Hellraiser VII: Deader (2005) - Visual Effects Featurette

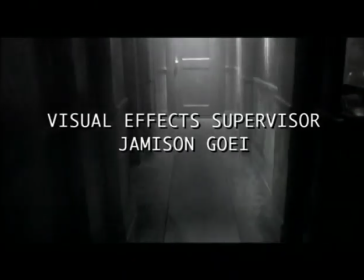(0:01)
Hi, my name is Jameson Goey. I'm the visual effects supervisor on Hellraiser Deader.
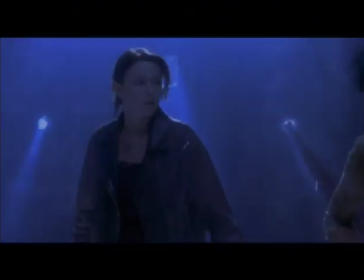(0:05)
I'm going to give you a bit of background on a few shots that we did for some of the more climactic sequences in the film.
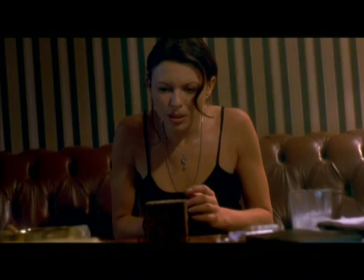(0:13)
The first sequence is where Kari's character Amy discovers one of the many horrifying properties of the puzzle box.
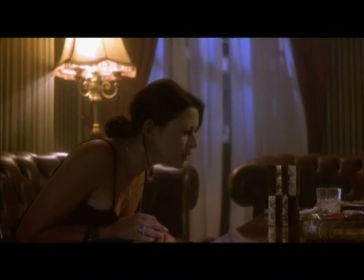(0:18)
Our practical box that you see here was created by the amazingly talented Gary Tunnicliffe, who also does Pinhead's makeup.
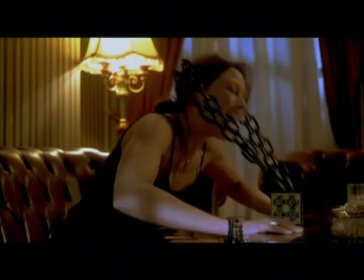(0:29)
Once the box solves itself, we have some CG, meaning computer-generated shots, with chains flying out of the box and latching onto Amy's face.
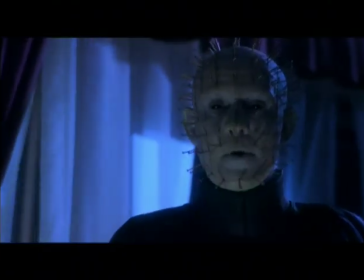(0:37)
Once they're latched on, we have practical chains attached to her head, and then we have her head slamming down onto the box.
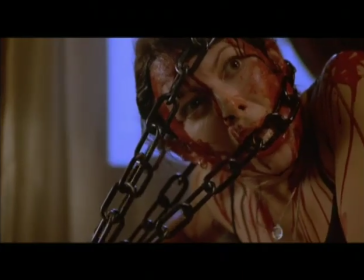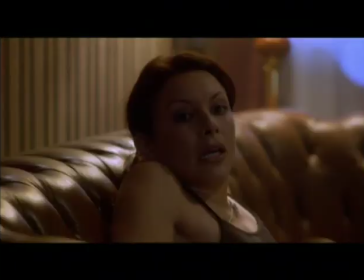(0:49)
For the sake of Kari's safety, we obviously could not have her actually slam her head down onto the sharp corner of the puzzle box,
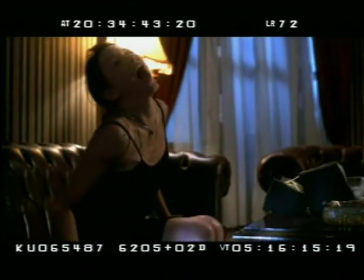(0:55)
so here you can see the plate we shot with her head slamming down onto a pad we placed onto the table.
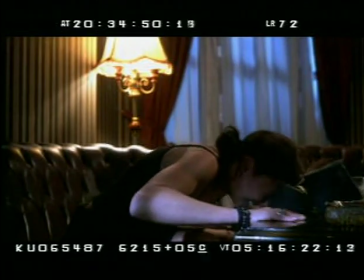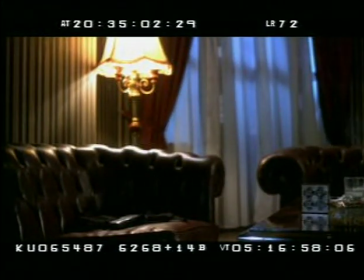(1:08)
Then we shot a plate with just a puzzle box, combined the two, and added CG chains to create the final shot. These are the chains created for her POV shot of the box.
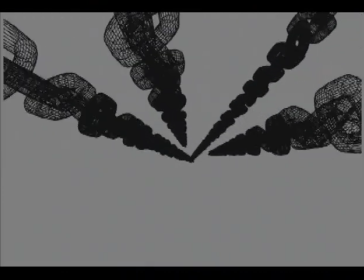(1:20)
Here is the wireframe animation, and then the textured wireframes with reflections added into the hooks at the tip. We created a CG box lid that shatters as the chains fly out, and once again you'll see the wireframe, and then the lid textured with a panel from the box. Then you'll see it rendered with real motion blur as it would look if it were filmed with a real camera. Finally, you'll see the element played at its real speed, and then the final shot.
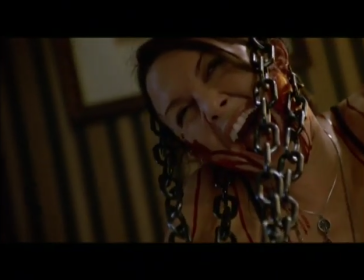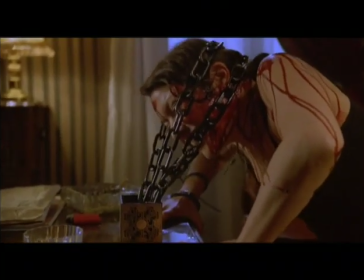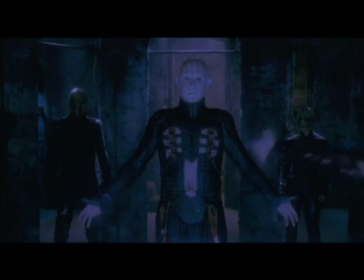(1:59) Allow me to finish what he started.
I think it'd be putting it lightly to say that chains are a recurring element in the Hellraiser series.
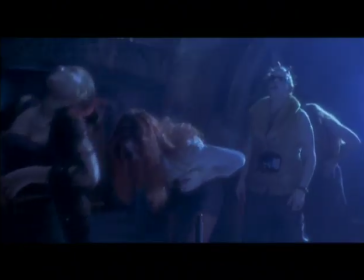(2:09)
In this scene, we took our chains from previous Hellraiser movies and scaled them up to gut-wrenching proportions.
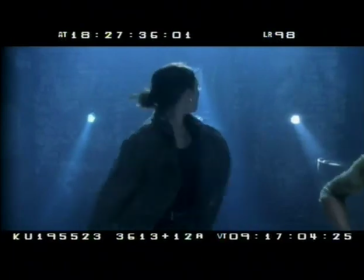(2:20)
Our director Rick Boda did a great job in coordinating the timing of the action, getting the actors to react to an imaginary object,
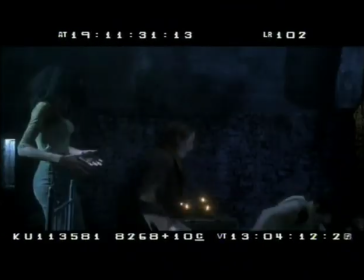(2:27)
which is very often a challenge in visual effects, getting an actor to convincingly play off of something that is not really there.
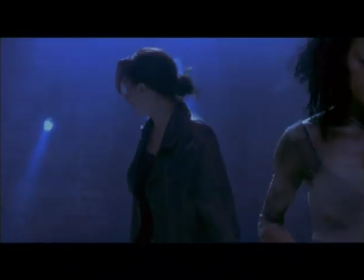(2:36)
Once the chains fly through, we added individual wounds to the abdomens of each of the actors.
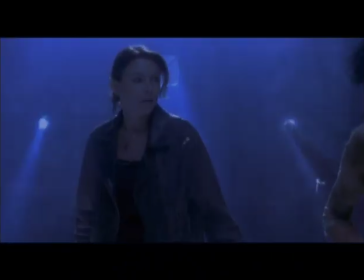(2:41)
We even added some blood splooge flying out of the exit wounds, but the shots play so fast that it's hard to catch all of the things going on.
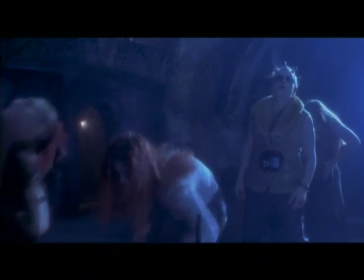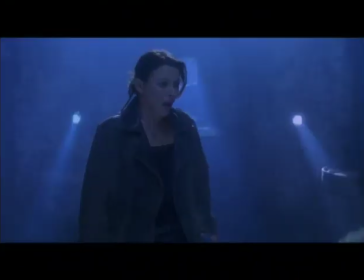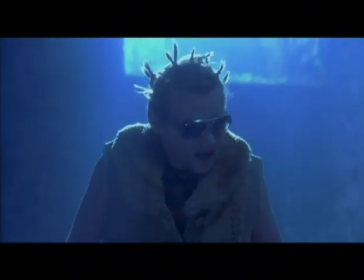(3:00)
My personal favorite shot in the movie is this shot of Joey after he gets skewered.
For fuck's sake.
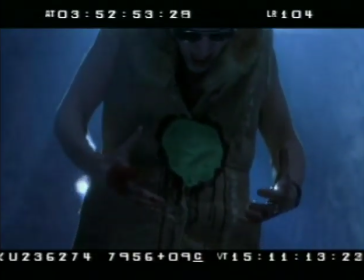(3:06)
We put a piece of green fabric onto his jacket and built up a bloody edge around it. I modeled a channel through the inside of the torso, and then matched the motion of the animation to the actor's movement. I also shot some fake blood in front of a green screen, which I think really sells it. And here we have the final composite.
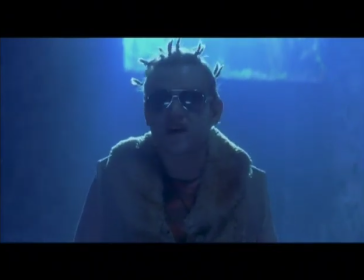(3:24) For fuck's sake.
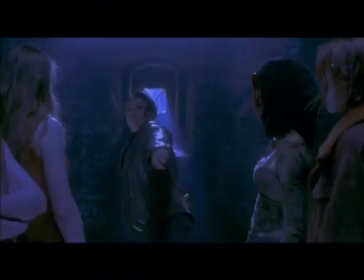(3:27)
In this sequence, we have Amy throwing the puzzle box towards camera, and then we track with the box as it flies through the air.
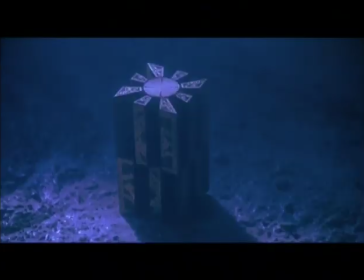(3:33)
Once it lands, we added a lot of CG electricity around the box as it changes and eventually brings Pinhead into the scene.
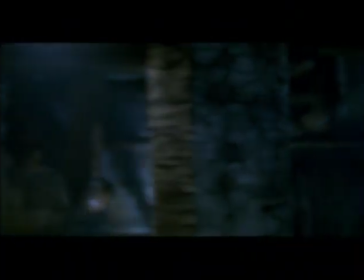(3:40)
Here's the background plate we used for the tracking shot. The original filmed plate was sped up,
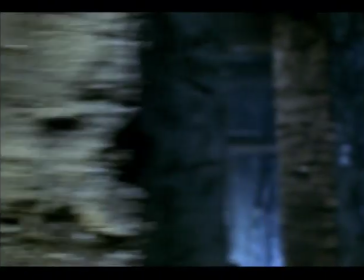(3:45)
looped, and motion blur was added to make it look like the box was traveling a good distance.
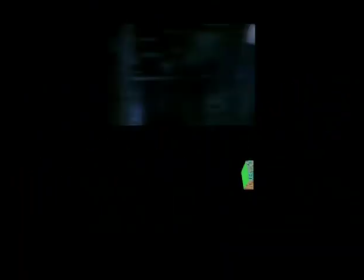(3:49)
We took our box model that was actually created for Hellseeker and animated it spinning on an arched trajectory. Then took our textured wireframe and matched the lighting in the scene according to this plate of a real box attached to the camera for lighting and color reference.